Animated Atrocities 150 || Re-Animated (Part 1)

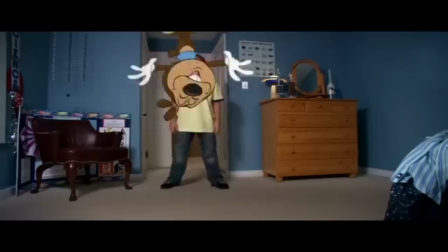It may sound like I'm being a little bit petulant here, but creativity often does coincide with mental illness.
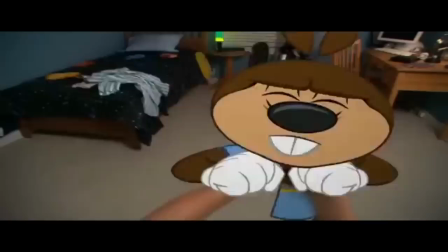The reason isn't understood yet, but a lot of creatives who have a mental illness create a cause and effect in their mind. It
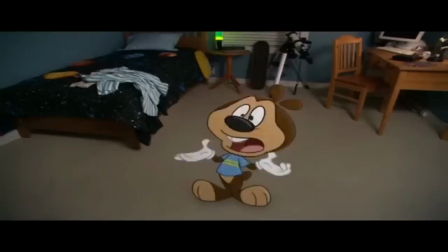can lead people to refusing to get treatment because they believe that they'll lose that part of themselves.
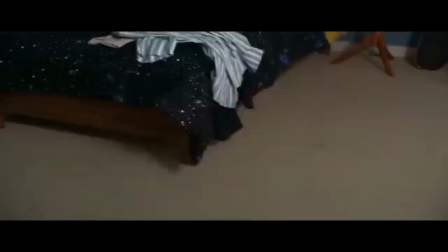This is common with depression, and especially with drug addiction, where people believe that it's the drug that gives them their abilities.
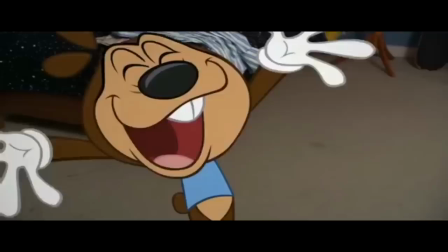I don't find this funny or quirky. I think that the creators of this movie were so devoid of creativity that they didn't understand the concept of creativity, and were so lazy that they didn't think through their implications. To be fair, I guess, Reanimated isn't the only piece of fiction that has this problem, but still.
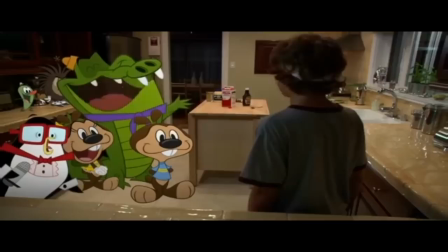But hey, it looks like there is some animation in this animated atrocity. Who knew? And this is some bad animation.
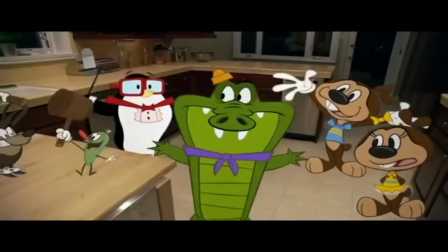Let's talk about it. The most consistent problem here is that none of the characters have a drop shadow.
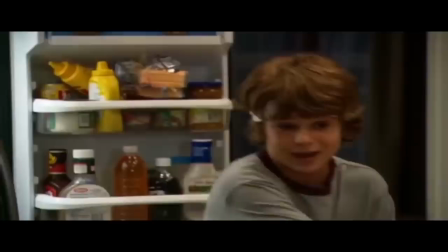It may seem really small, like minuscule, but it's literally the most important thing in a live-action animation hybrid.
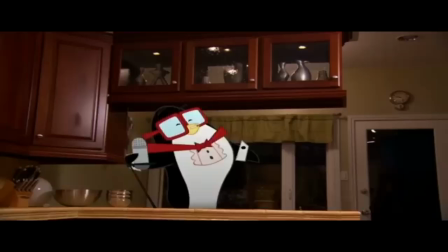A drop shadow helps to distinguish where the characters are spatially and gives them a kind of grounding in reality.
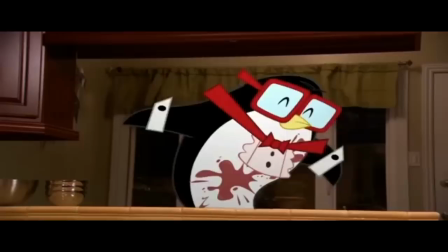It makes it feel like they're really there, and without the shadows, it makes the characters seem like they're floating.
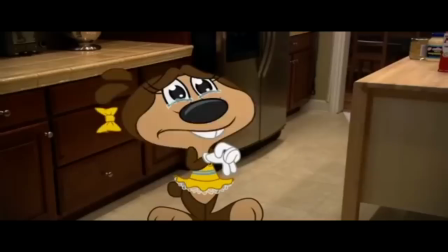And all of the animation is poorly integrated. When Dolly cries here, the tears don't properly fit into the room because the animators didn't account for the furniture.
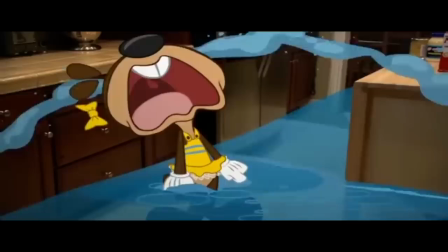They're small things, but they add up to ruining the defining feature of this movie.
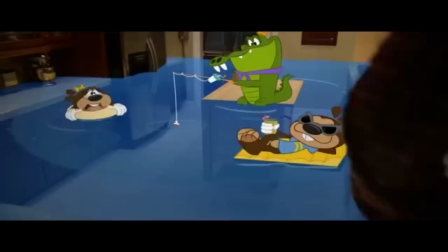I mean, these are basic things, things that you need to understand if a live-action animation hybrid is something you're going for.
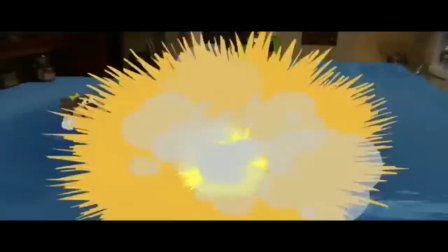And it really is movies like this that do make you appreciate Roger Rabbit and the effort that goes into that movie even more.
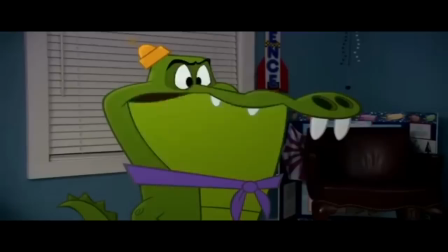As for the personalities of our cartoon characters, we have Itchy and Scratchy. Or maybe I got that backwards.
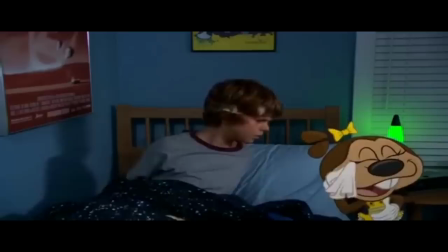We've got the idiots, we've got the puns, and we've got Dolly, who doesn't have a personality trait, even.
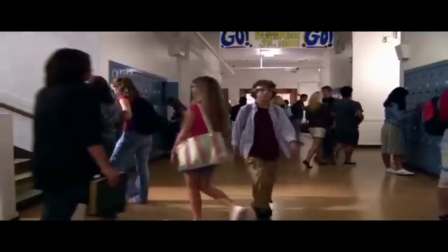The only character that has a full-fledged personality is Golly, and he's, well, an asshole, like everyone else in this movie.
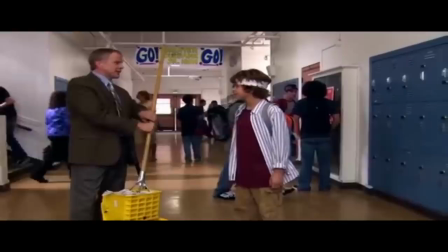I know that the plot of the movie is all about Jimmy learning to assert himself or whatever, but it quickly gets obnoxious how Jimmy's just an average kid that no one understands.
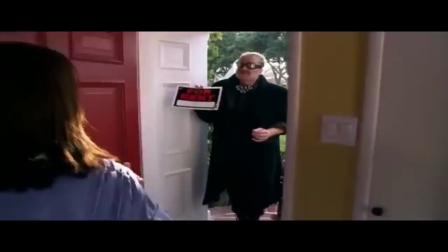The voices in his head, and even his best friend always giving him demands.
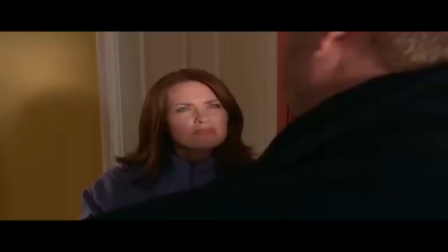So, Sonny begins his epic plan to steal Jimmy's brain by buying a for-rent sign and claiming that his house has a room for rent.
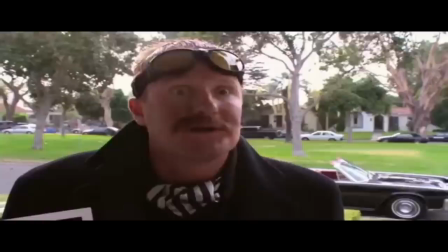Now hold on a second, honey. He did go through a lot of trouble to deceive us.
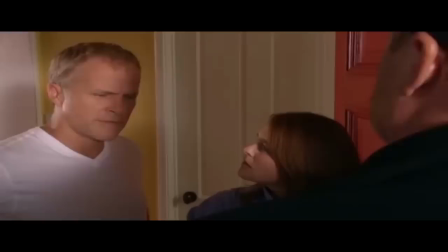I did. Maybe renting a room isn't such a bad idea. Kids could use a good father figure.
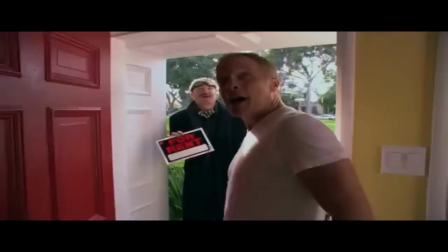That's our father! He's got me wondering why we're all not dead yet. I'm scared!
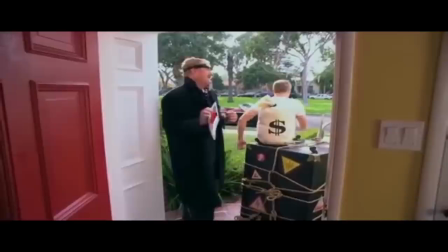Please call the police!
Also, Sonny's acting isn't much better than all the other characters.
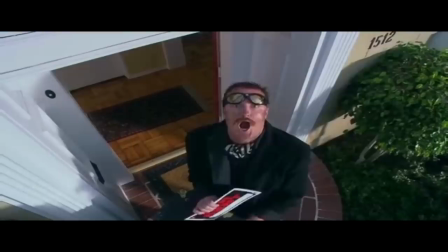Like, he starts evilly laughing towards the sky, but doesn't evil laughing require, I don't know, smiling maybe?
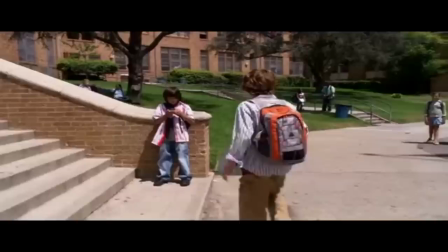Or at least making some kind of distinction from taking a shit. Also, Craig does a thing.
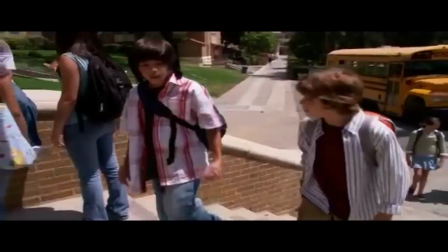I keep seeing cartoons, but like, not on TV, in real life.
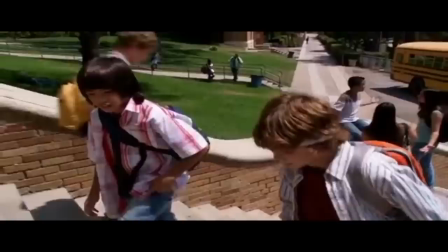Whatever. What happened to you yesterday? You get hit by a train, then you like totally ditch me. Dude, I was in the hospital.
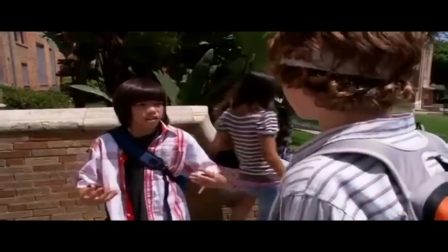It's always about you, isn't it?
Is Craig's behavior supposed to be like some kind of joke? Because I'm gonna tell you right now that it's not funny.
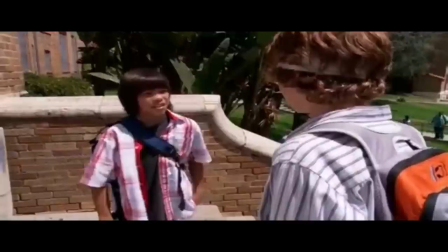Not in the least. Here's the joke. This guy treats his friend like shit. It's not funny, it's not charming, it's not endearing.
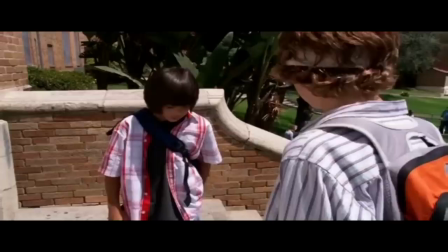This character continually acts like an asshole throughout the entire movie and never given a single positive trait. There is nothing to like about him. Yes, yes, Jimmy needs to learn to stand up for himself.
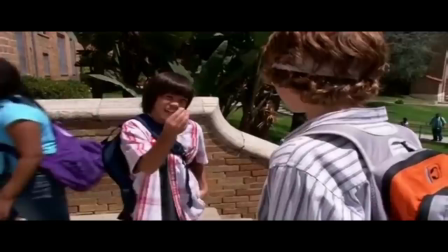But at some point, you need to answer the question of why these two are friends. Like, it's at a point where, even if this was animated, this would be getting into the realms of very uncomfortable.
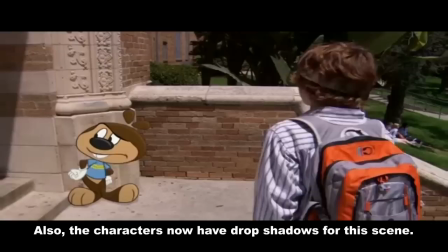And throughout the rest of the movie, all he's going to do is go ranting on about some kind of party.
What the heck was that?
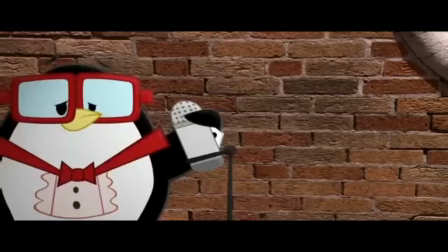Poor Jimmy. You should change your name to Matt. Because you're getting walked all over!
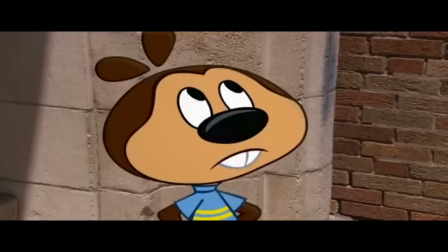So the voices in Jimmy's head agree to help him improve his life and not be such a pushover.
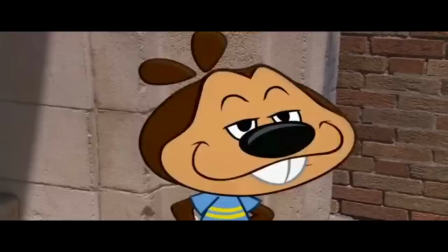I understand that I'm harping on about this, but I don't know,
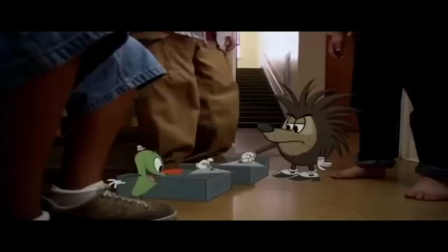it just makes me uncomfortable in terms about how all of this is portrayed as such a positive thing.
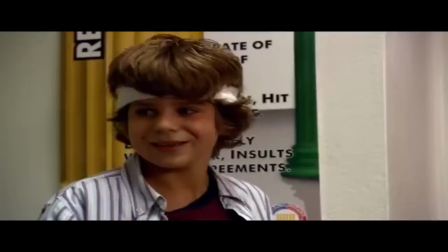Could you make this funny or quirky? Probably, but that requires talent, and you know, actually giving a shit.